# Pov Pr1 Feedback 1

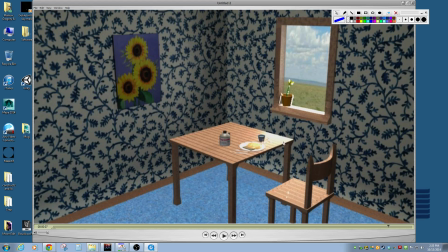So otherwise, it's looking pretty good. I like the maple syrup jug a lot.
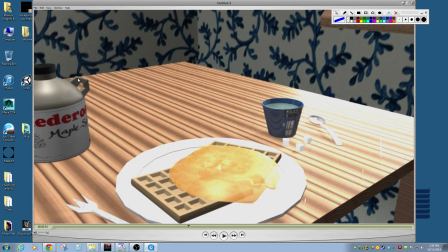You could probably smooth that and it would even improve it a little bit more.
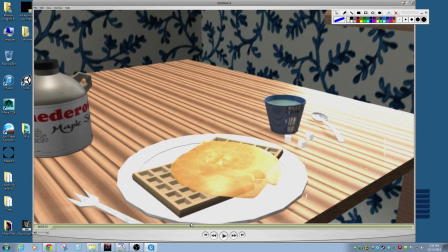So, and the spoon actually looks really good too. So yeah, all the models are looking pretty good.
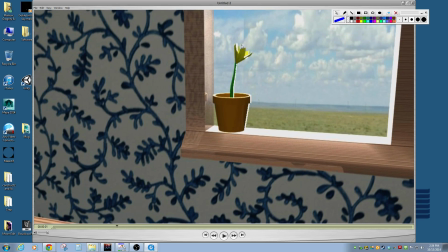And what I'm sure you recognize the little seam back there, but that's just you know, these are little things to address just to kind of make it
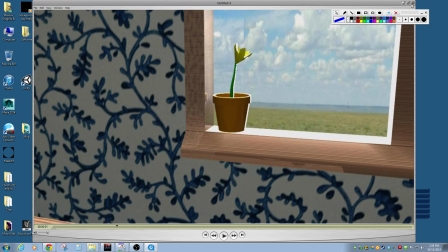just, you know, it's like we polish one step at a time, and then eventually it all starts, you know, coming together. And so these are just a bunch of little notes to point out. But I really like the little flower, and I like the way the camera works.
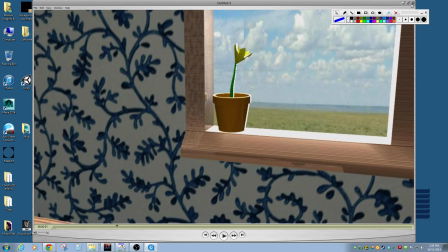Like it's just a nice little camera, simple camera move that just shows us a couple elements and allows us to see everything that we want to see.
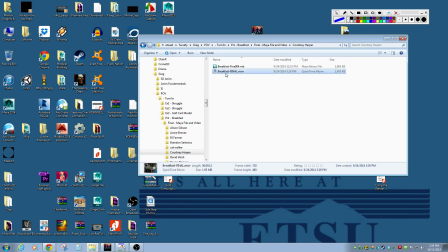Courtney?
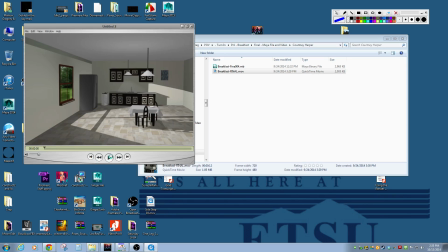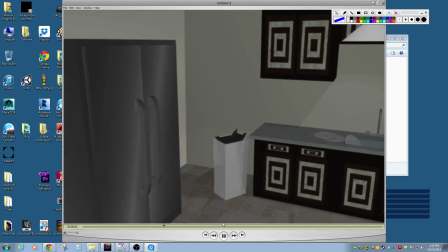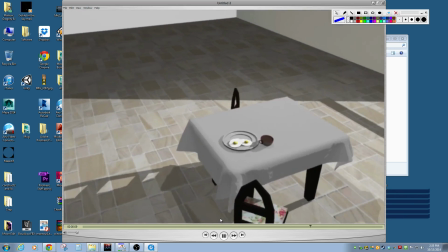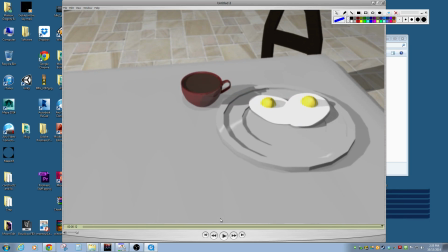Okay, interesting.
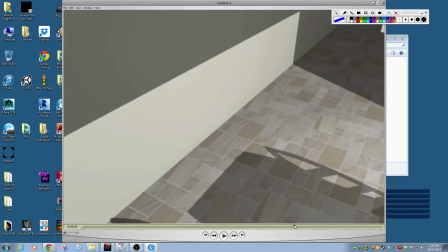I think there's a couple things we could do on this one to, and I think some people even mentioned some of them in class.
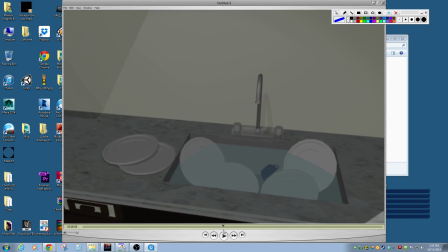Like your plates are looking neat, but they're very faceted, so I think we could, you know, even smoothing those may do some interesting stuff.
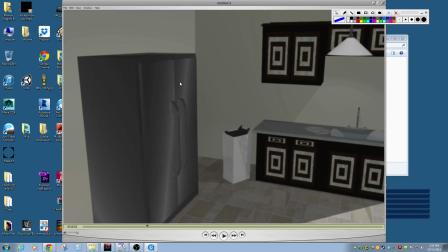You got some interesting highlights going on this, and I wonder if there's an issue with the normals.
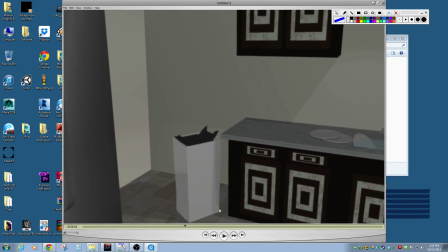I like the drawers a lot. I think that turned out really well. I like the garbage can, although I'm not really sure how this part here works. And it's a little bit of a shiny garbage can.
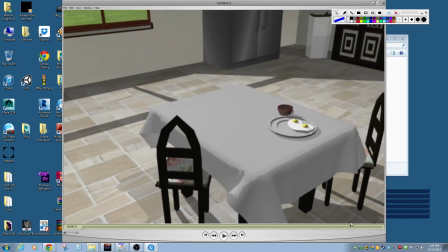You got a pretty nice texture map on the floor, and I think your breakfast table overall looks really good.
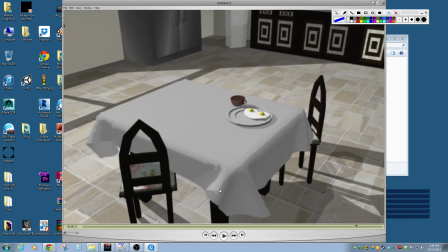There's a chance that it may be a little shiny too, but I can't really tell. That may be like faceting, where it still needs to be like smoothed. I like that the chairs kind of have this like, this is a very unique looking chair. It's kind of like a cathedral top thing going on.
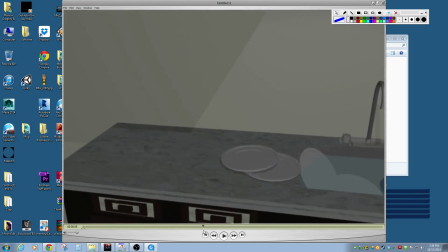Overall, looks pretty nice. I think you did a good job at kind of
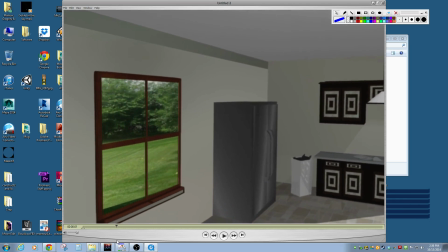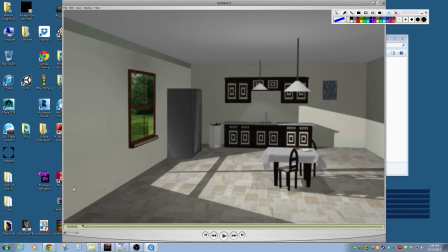accenting some of the elements that look good. And I think that your lighting in the room overall is looking pretty good. I think it could use a little bit. I almost feel like this light needs to be, this casting the floor needs to be a touch brighter,
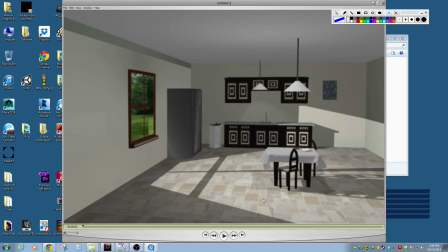just to kind of give it a little bit more contrast, but just a touch, so not very much,
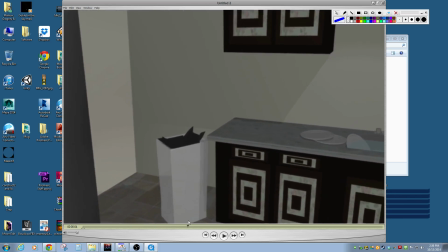but just a little bit. And that way we could feel a little bit more of the light bouncing around over here, because it gets kind of dark in this corner.
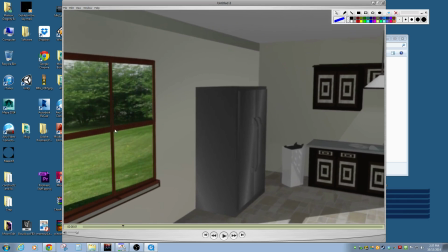So similar issue that other people are having is just the, you know, we kind of see the forced perspective out here. An interesting way of kind of playing with that is just blurring this image a little bit, and it kind of makes it feel like it's like depth of field.
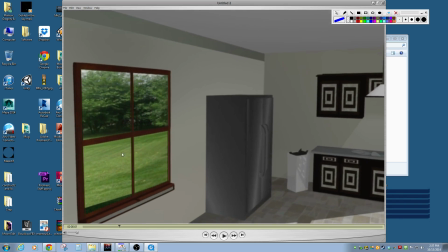Like if you blurred it from the bottom up to where like about here up it starts becoming more blurry, it'll just kind of feel like that, you know, because it's further away it's out of focus, and that might be a way to kind of play with some of that.
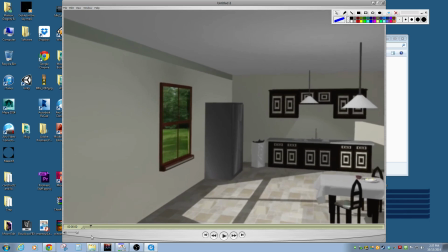But In the end, there's some other ways of doing that, but this is kind of this is what a lot of people do to
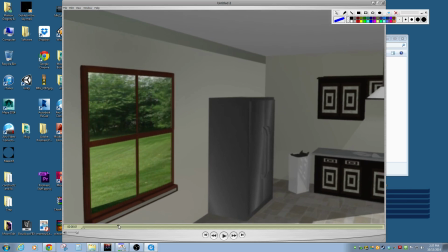their first time or first few times around to get the exterior without actually having to model anything.
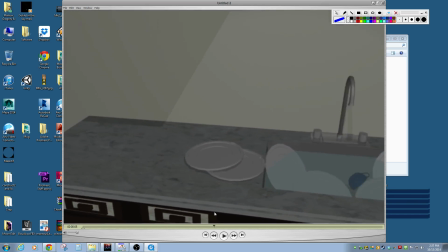But there's a couple other solutions we could do that would help. Nice looking sink.
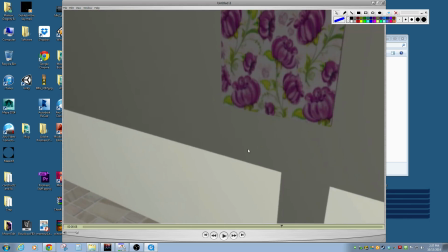I like this. We pan past this really quick, but that's nice.
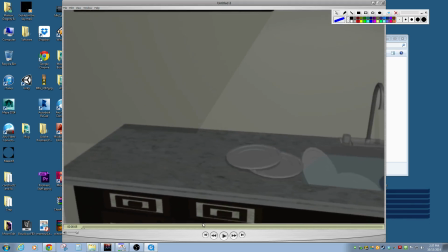And it's some of the few examples of a lot of color in the room.
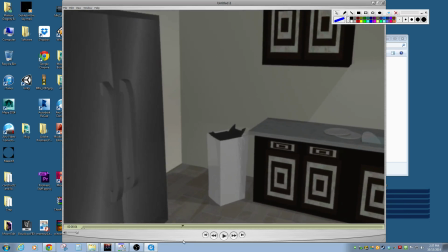Like the room is not very colorful overall.
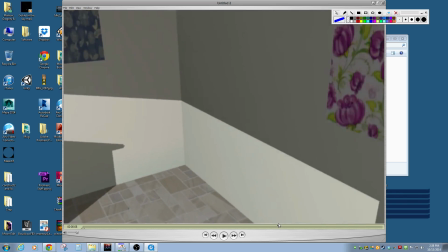You got some stuff going on here in the pink, and then we brush past this, and it's like this flash of color, and you got some in the seat too.
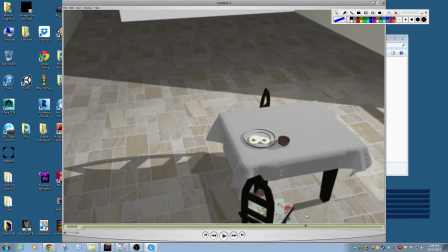So it's nice. I think it would be
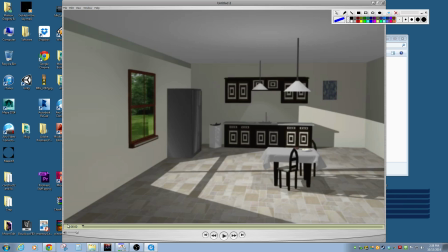interesting to. Like, it's just a big empty room, kinda. Does it make sense? Like, I almost want to see this one made smaller. We have a refrigerator, a sink, a table. There's no stove.
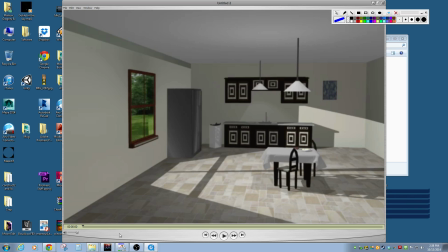There's nothing to really cook with in here, and so it just feels like a nice little simple kitchen.
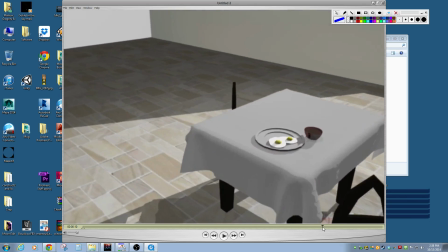Look how big it is for not a lot going on in it. So I'd consider even making the room smaller.
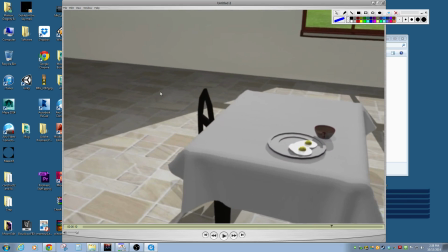Like if this were the wall where we start.
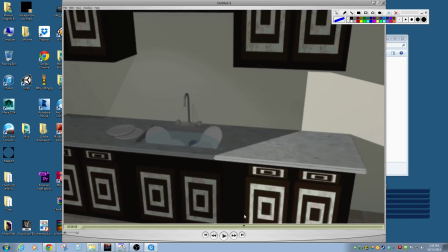And that way it just feels like a little bit of a smaller kitchen, because otherwise it just kind of feels like an empty house, you know.
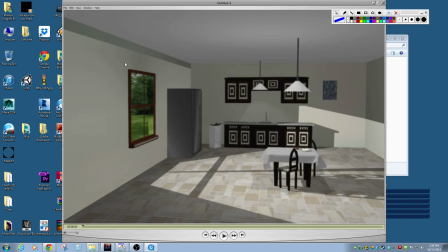And I think the walls need a little bit. You got this trim going on here, but there's a lot of just gray or this like tan color on here. So I think even adding some trim around here or something would be kind of neat.
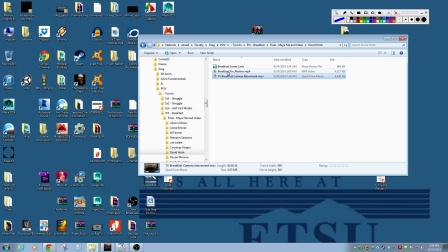Overall, though, most of the models were really good. Let's see. I'm guessing this is the newest one, so I'm guessing this is. I'm pretty sure. Yeah, let's look and see.
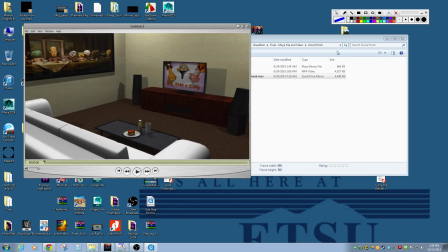We got, and this is David, Ed, and Eddie.
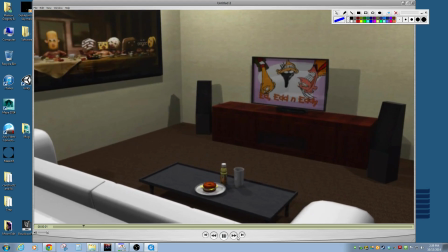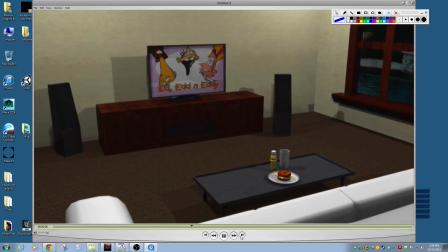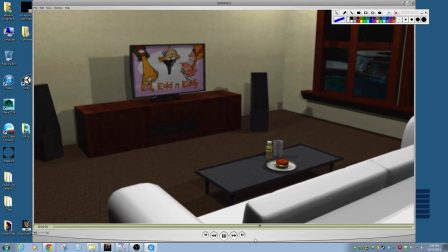And this is looking pretty nice.
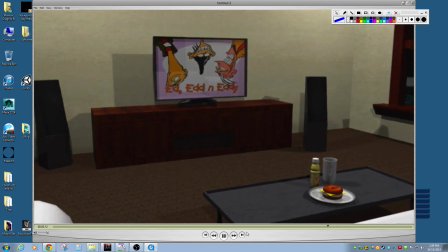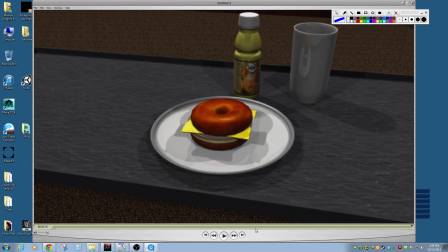And that is quite the handsome bagel. Let's watch here.
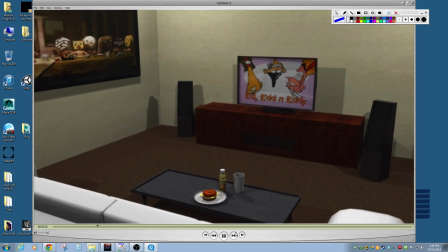Yeah, I think this is looking good.
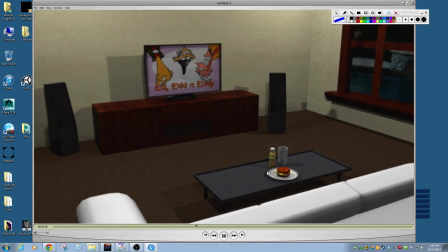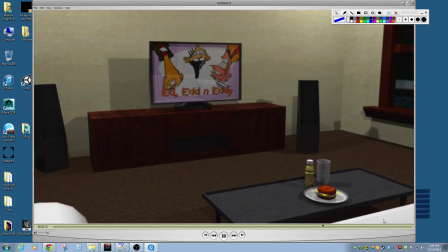So a few things I noticed. I feel like the lighting could use a touch more work.
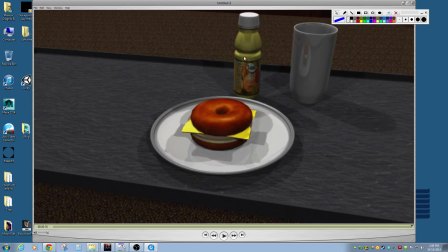An interesting thing to try with the bottle here that I think you could do is duplicate the bottle and scale it down a little bit to where it fits inside of the other bottle. So you got two of them. Make one of them transparent and make one of them this orange color.
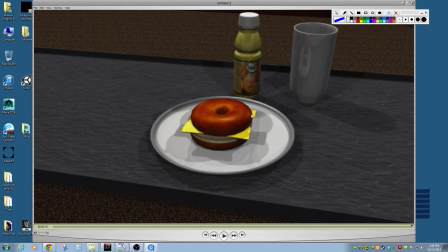And so it'll look like you have multiple layers of it, and that will feel like it's, got two different levels of the orange juice.
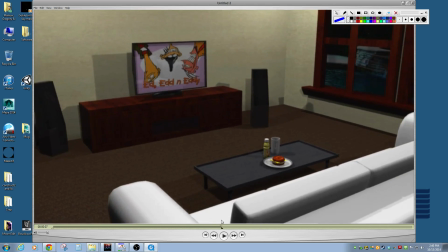I think you did better with the lighting in this. I don't know if you made many updates, but I don't see as much of the multi-shadowing.
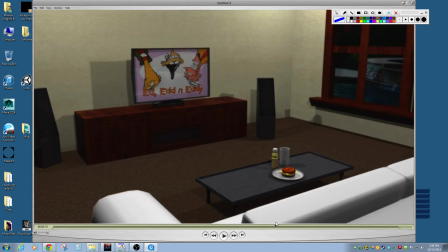You see a little bit of it here, but it's not quite as strong. I think the TV and the TV stand look really good.
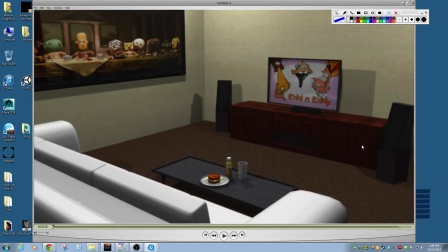Some of it we're just getting some pixelation because of the render or like the file size. It feels a little dim. I think we could have cranked up the contrast a little bit in the lighting, and I think we would get a little bit like some of these areas here just kind of fall into darkness.
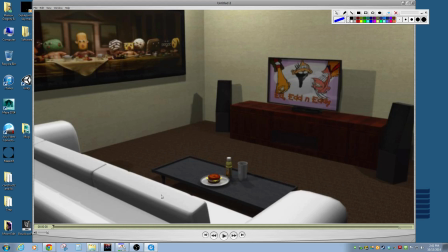Couch looks really nice. I like this giant snack cake Last Supper thing going on here, and I like the speakers quite a bit.
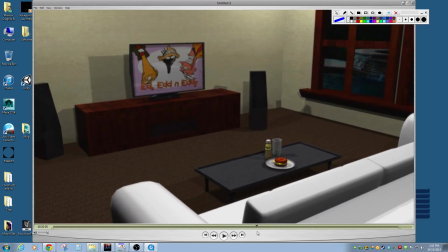And so overall it's looking good. I think texture wise you got some pretty good textures.
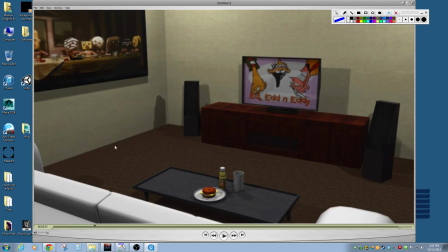I'm noticing some repeating going on in the carpet for that texture, but that's just something that we kind of have to fight with to hide. I mean, it's going to happen. We just got to make sure we we can make it less noticeable.
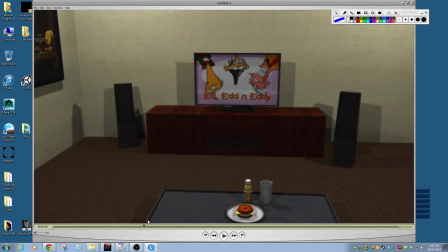So overall, it's looking good. I feel like the couch model is probably really good, but we're not getting to see a ton of that.
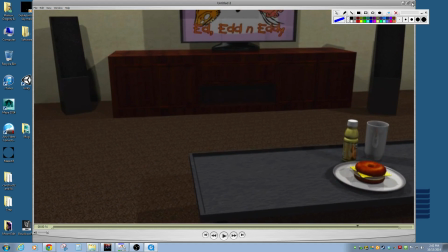But what I'm seeing of it looks really nice. So yeah, looks good. Devin.
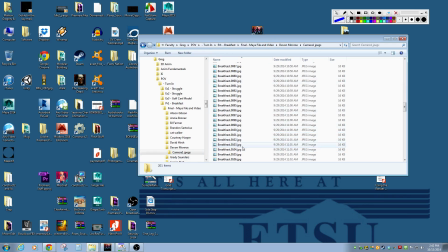Okay. Well, let's do